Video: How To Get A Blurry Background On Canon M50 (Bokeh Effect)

This is a Canon M50 and this is a blurry background from the Canon M50's kit lens. I'm going to share with you the three best tips that I've found to get this kind of result with the Canon M50. Arguably the most important tip, it costs you nothing, positioning of the subject, the camera and the scene.
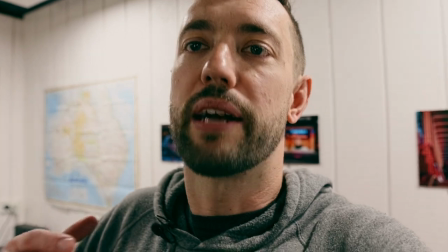[0:17]
Let me explain. Alright, so I've just taken like 12 steps back and I'm right on top of my background here in my studio.
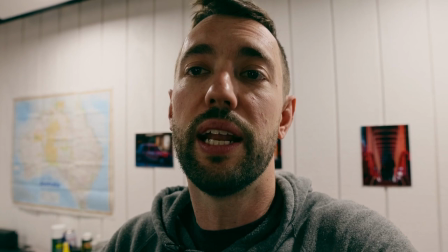[0:23]
Even though this is a really high quality lens at a 2.8 f-stop,
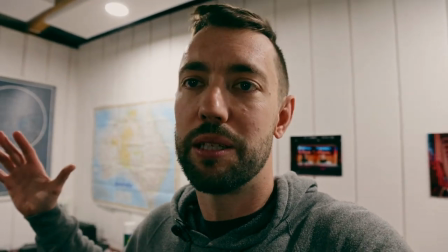[0:27]
my background is in way more focus than I would like it to be because I'm simply right on top of it.
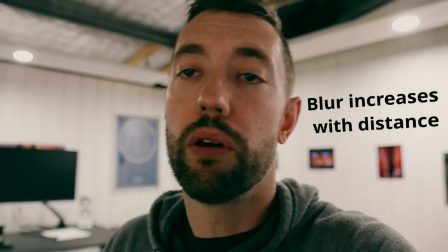[0:33]
There's no separation in the real world. So if you can't provide separation in the real world, you're fighting a losing battle, even with a high quality lens.
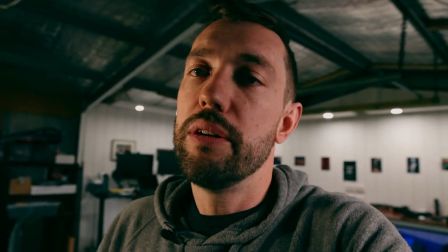[0:41]
With a kit lens like the M50 that only goes to 3.5 f-stop,
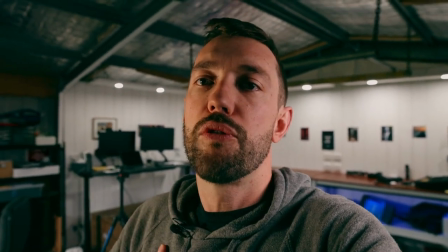[0:46]
you're going to struggle to get a blurry background like this unless you can provide a significant distance between your subject and the background.
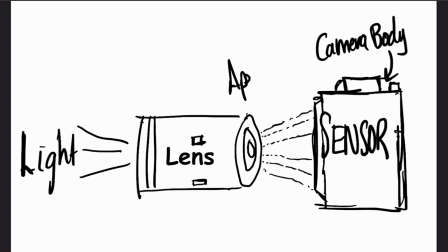[0:54]
The aperture mainly controls two themes the amount of light that hits the sensor and the depth of field the depth of field is the area within the frame that's
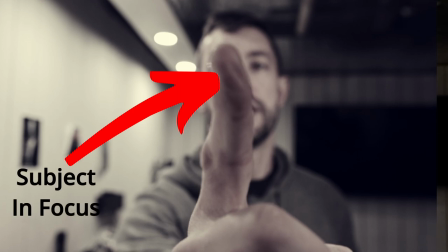[1:02]
in focus usually your subject and everything else that's not inside the depth of field your foreground your background is usually reduced to a blur and this is exactly what we want to do to achieve a cinematic effect strangely the lower the aperture number
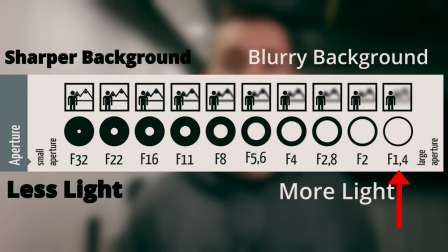[1:17]
which is the f-stop on your camera more amounts of light that's getting into your sensor and the shorter the depth of field. The higher the f-stop or the higher the aperture, the smaller the window is and in fact the larger the depth of field becomes. When you're shooting outdoors and you still want to isolate your subject and have a nice blurry background, having a low aperture is likely going to overexpose your image. So what you need then is ND filters. ND filter is like sunglasses for your camera. Ones like this are actually variable so you can adjust your exposure externally without adjusting your camera settings, keeping a consistent look through all your shots, even if the lighting conditions are changing and their filters is a great way to do that.
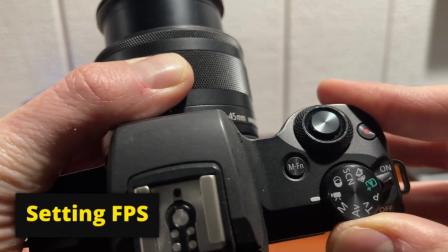[1:59]
Is we wanna keep our shutter speed double that of our frame rate to realistically emulate the look of motion blur in our film.
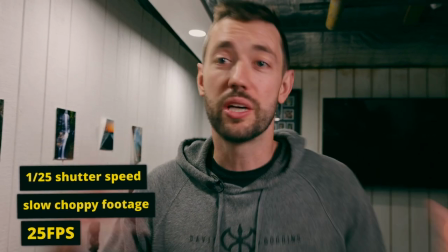[2:07]
My frames are chopping just like this. Unless you're going for that look, it's just not what you're after.
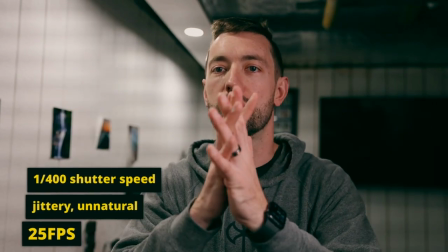[2:12]
And if we do crank things up a bit, things just look a little too flashy and perfect.
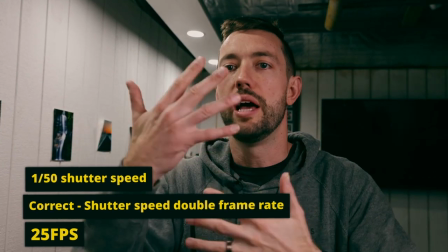[2:18]
We drop this back to 1 in 50, where it's supposed to be, and all of a sudden, things just kind of look normal. The third and final tip to improve the blurry background and the cinematic look of your footage is focal length.
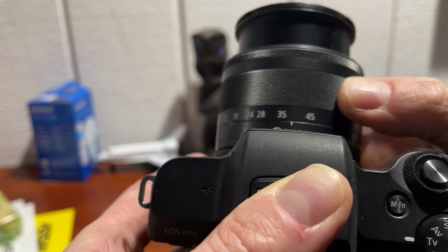[2:32]
Generally, the longer the focal length of your lens,
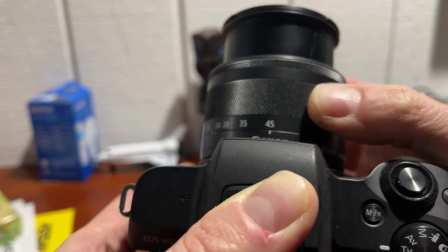[2:35]
the easier it's going to be to isolate your subject in sharp focus and blur out your background.
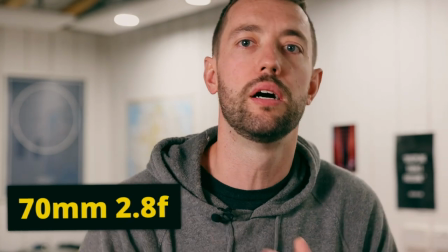[2:41]
Same lens, 70 mil, same aperture, but a completely different look.
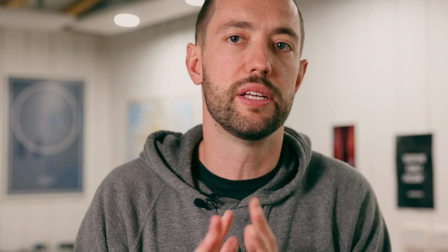[2:46]
The subject is in sharp focus, the background is way, way blurred out and insignificant.
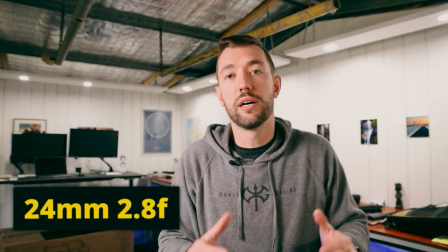[2:51]
Whereas we go out to 24, hey, same aperture, same lens, but it's obviously a lot more busy in the frame.
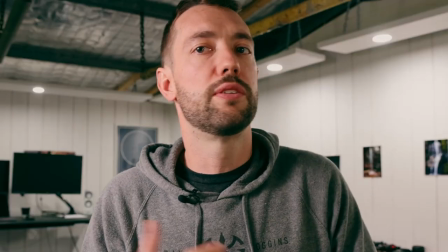[2:59]
The subject is still there, but not as dominant. All these factors come into play in creating the look that you're after.